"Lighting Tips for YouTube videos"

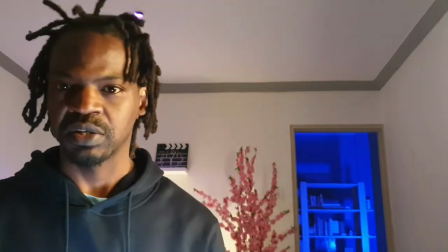248s
And you can see that now my right side is more darker,
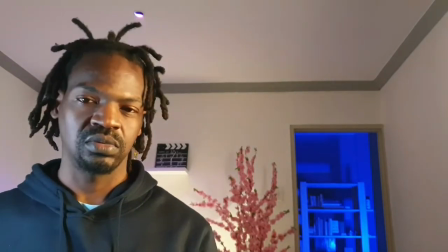252s
so this could balance out the dark side so that it's not too shadowed.
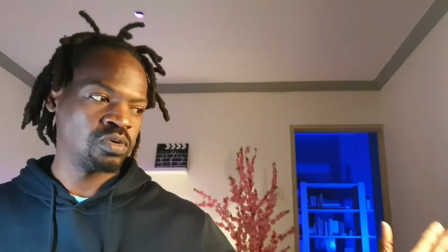259s
But if I want a different kind of tint, I can have a much more warmer kind of lighting on my left profile.
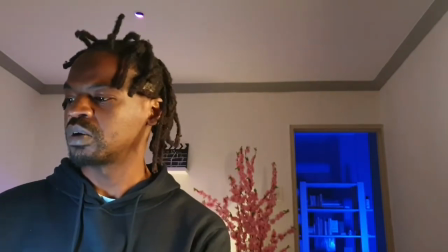266s
Then my right profile, I have more of a cooler.
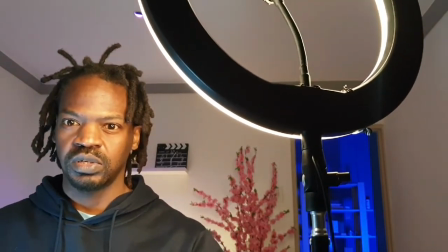271s
So I bring it more to the front of me. You can see that it gives me a much better rendition, but it's in front of the camera.
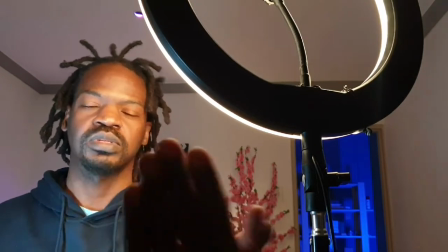280s
So you don't want it in front of the camera, you want to set it up properly. But because of the way I'm recording, you can set up your light according to how you want it.
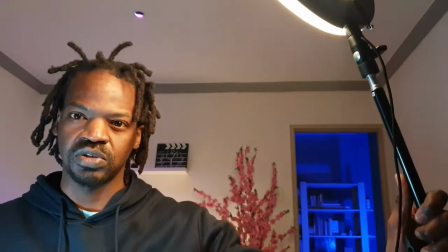286s
You can put it maybe a little bit more to the top, as you can see. Then it starts to knock out a bit more of the shadows that are at the top of my head.
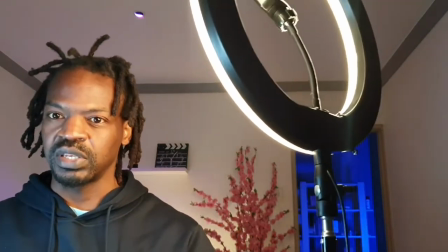293s
If you just tilt it, well, with this type of lighting, the good thing about it is that I can also fix it.
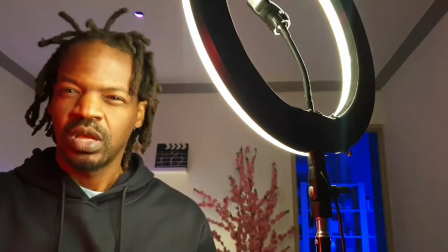300s
I can even put this down. Okay, so cool. Now if the light is just like in my eyes too much, I can't really even see properly.
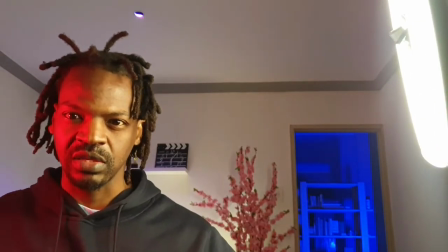307s
So okay, you can see there, right there. See, it makes a really good, nice. Depending on how intense you want it, you can move it closer to you.
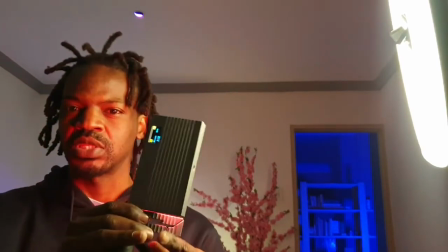315s
If you have a tripod, that's much better than this one because I'm putting this on top of the table.
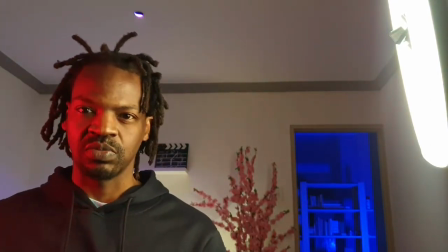320s
So if you have a tripod that you can put closer to you somehow, you can determine where you want the red to be.
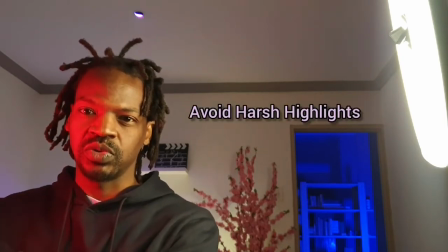327s
You can either, because I don't want it to be too harsh, maybe I want this level of light.
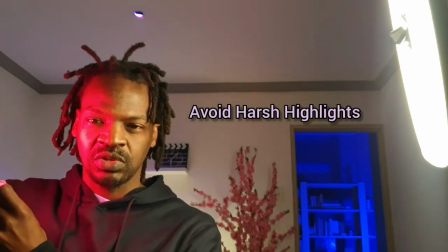332s
It gets too harsh. No, it was at its lowest peak. It was like 9%.
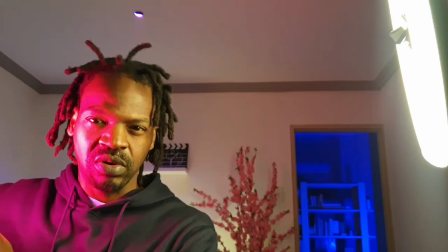337s
So if I take it up higher, there it goes. You see now it starts to highlight my skin a little too much because it's too bright.
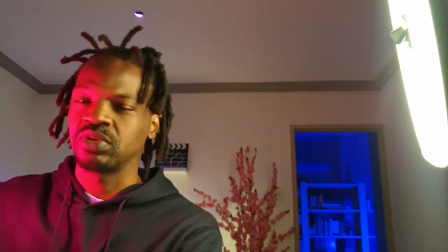346s
That's why it's also doing that to my. I want it to be soft on the skin, not too harsh lit or highlight.
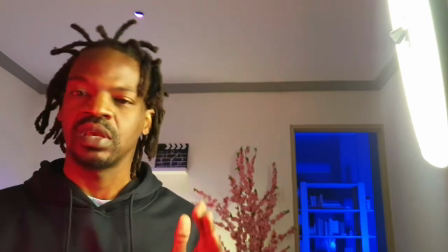355s
So anyway, so just determine the distance of the light and how close it is to the skin so that you don't have too much highlight of the color.
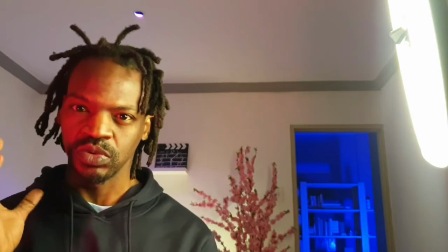362s
You want it to be smooth and soft. That's what you're going for.
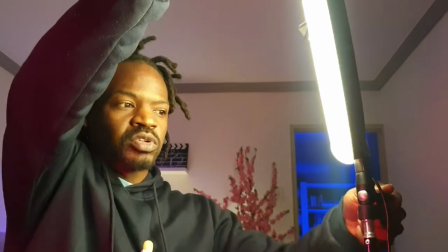365s
So in terms of this light now I can tilt it a little bit so that it tilts down a bit like that.
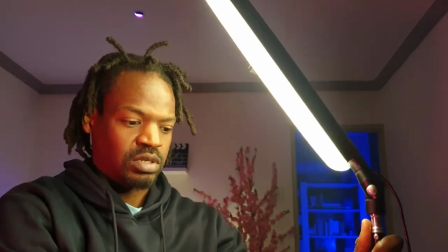373s
Then I can adjust down here and take it up higher
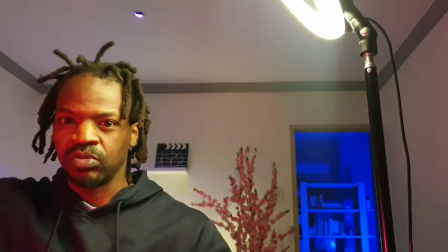378s
so that I get more of the light from the top of my head instead of just getting lighting
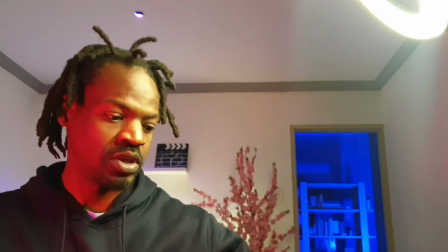386s
on my left profile. Okay, I could determine that as well, and then maybe just soften it down a little bit.
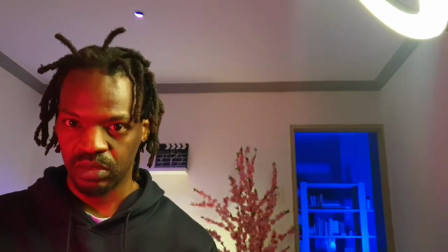392s
Okay, just a little bit.
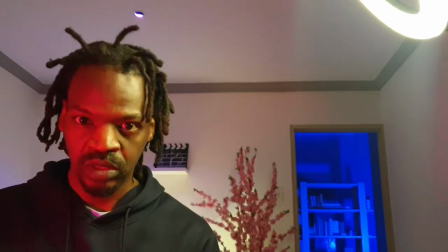395s
Okay, so I don't know how that looks. That looks like it's okay for me personally.
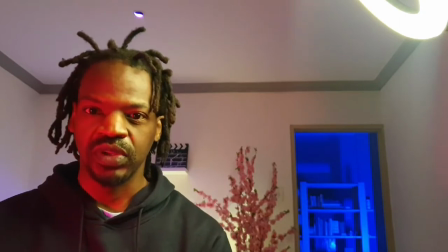403s
So that's how you can light up your room or use different light setup depending on what you have.
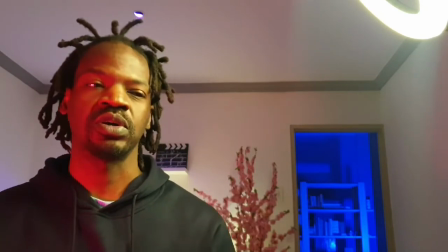408s
You know, if you have a soft box or whatever, you can use a soft box. If you have a ring light, you can use a ring light to also be maybe in front of you.
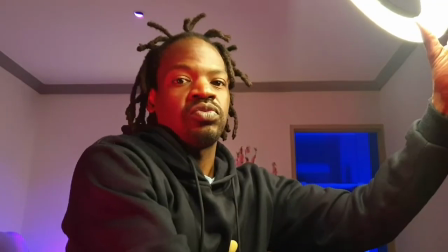416s
You put your camera. You know, your ring lights, they come with a camera mount,
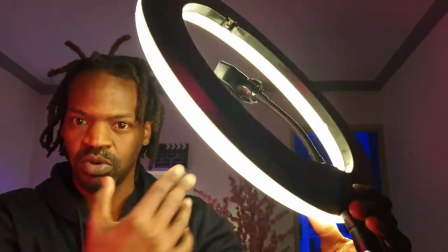421s
and I could place my camera right there in the middle, then start recording from there.
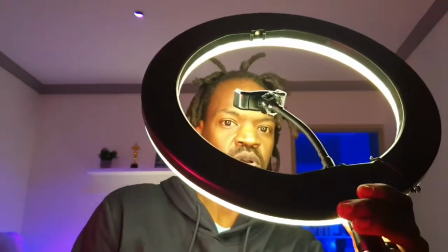427s
Then it gives me a little bit more of a rounded kind of profile.
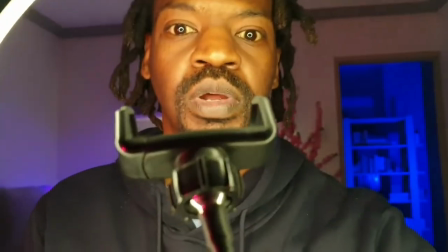430s
Not really bad at all, because if I bring it here, let's take it in front of there.
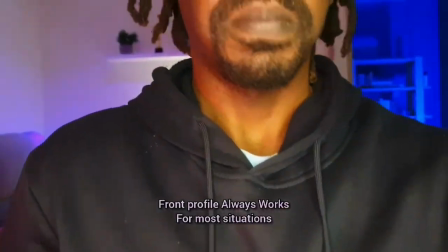437s
It's different. It does a really good job of
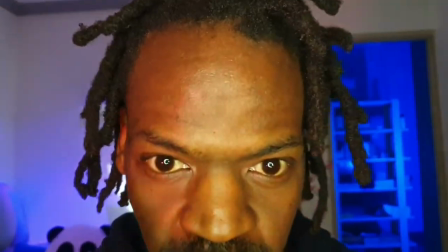442s
keeping my brights, giving me a more rounded kind of look and feel,
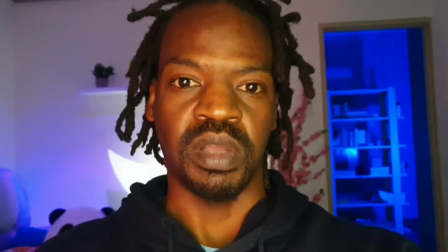448s
and it's a lot softer as well, kind of like what you get with soft boxes.
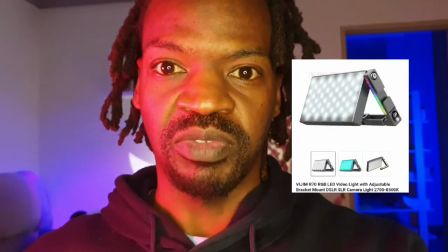452s
Use my VGM light a little bit if I want to give myself a bit more of a rounded,
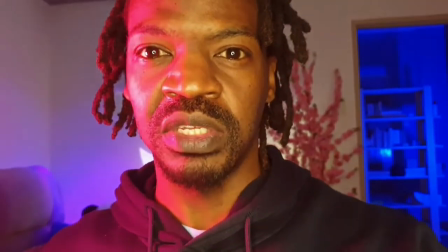458s
more defined kind of lighting setup, you know, because however you want the setup to be,
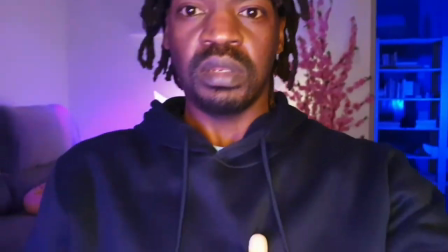463s
whatever the case may be, it's entirely up to you. So you can just use whatever light that you want.
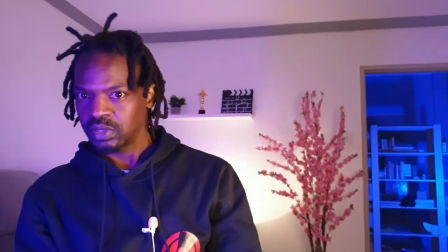470s
So this works for me.
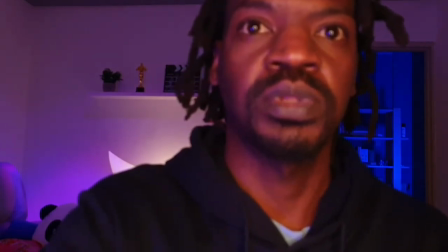473s
The thing about nowadays camera is that I could easily just tap on the screen and determine whether I want it to be bright or
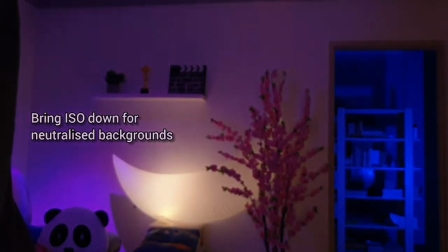482s
highlights the ISO. I want to bring it down a lot more. I like it like that.
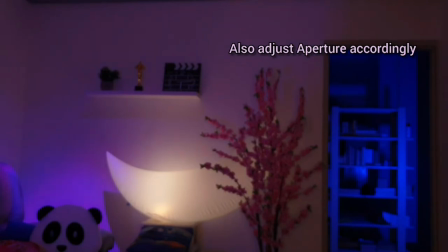488s
Okay, then it just complements the lighting setup much better. So bring down the aperture.